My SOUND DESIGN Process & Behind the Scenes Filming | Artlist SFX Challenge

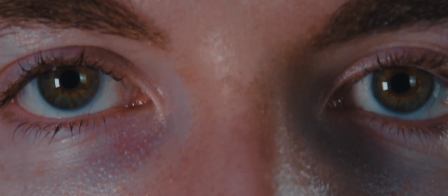8:12 But for this sequence here where Trevor grabs his AirPods and he looks up and he has that moment where he flashes back to his game day,
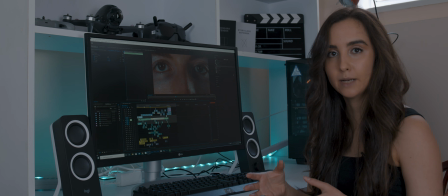8:19 I use the transition sound effects here, not so much to transition from clip to clip, but more so to transition from what was going on in Trevor's head.
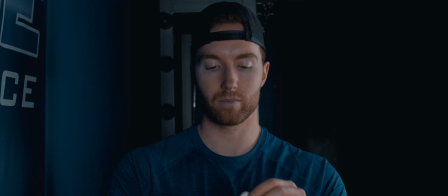8:27 So for example, this first clip here is a riser and it's building up the tension all the way until he puts his AirPod in the ear.
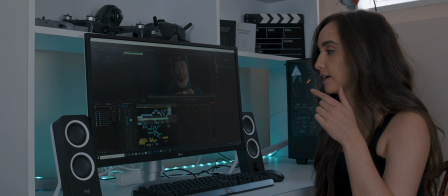8:34 The AirPod sound effect plays and it drops off.
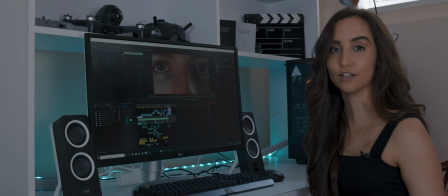8:37 The second one that plays is a much shorter riser, and it just happens when Trevor looks up directly into camera, and it kind of conveys the transition that something is about to happen.
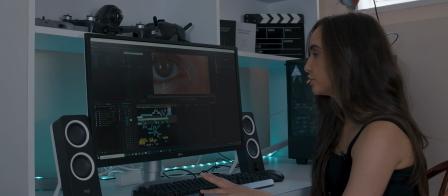8:47 Then you see the baseball slowly appear into Trevor's eye. It zooms in.
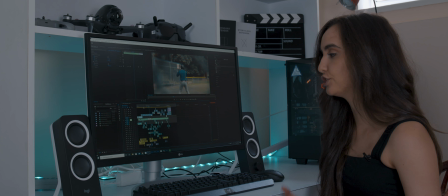8:53 I added mostly atmosphere sounds to that to just kind of convey the intensity of the flashbacks.
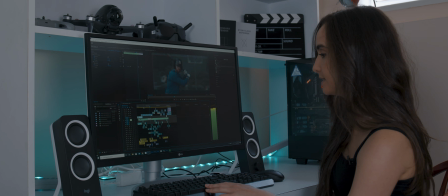9:00 But then when the flashbacks zoom back out, I added this sound that snaps him back into reality.
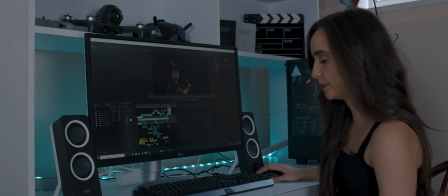9:09 So these last 4 sounds at the very end of my sequence is the sound of a ticking clock.
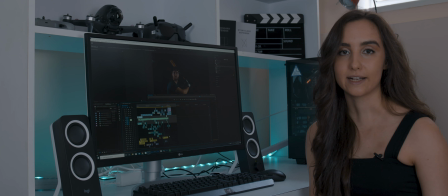9:18 And the sound of a ticking clock can obviously be used for other things.
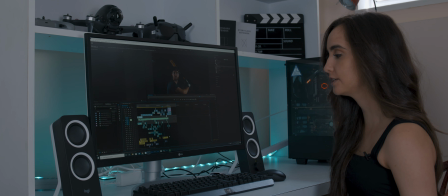9:21 It's not just a transition sound, but I labeled it as such because I used it to transition back and forth between the practice footage and the game day footage.
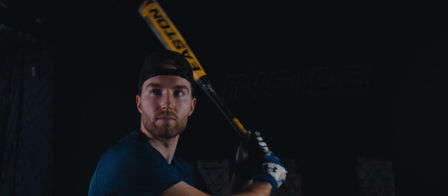Thanks for watching today's video. I hope you guys enjoyed it. If you did, please leave it a like and comment and subscribe to see more in the future. See you guys in the next one.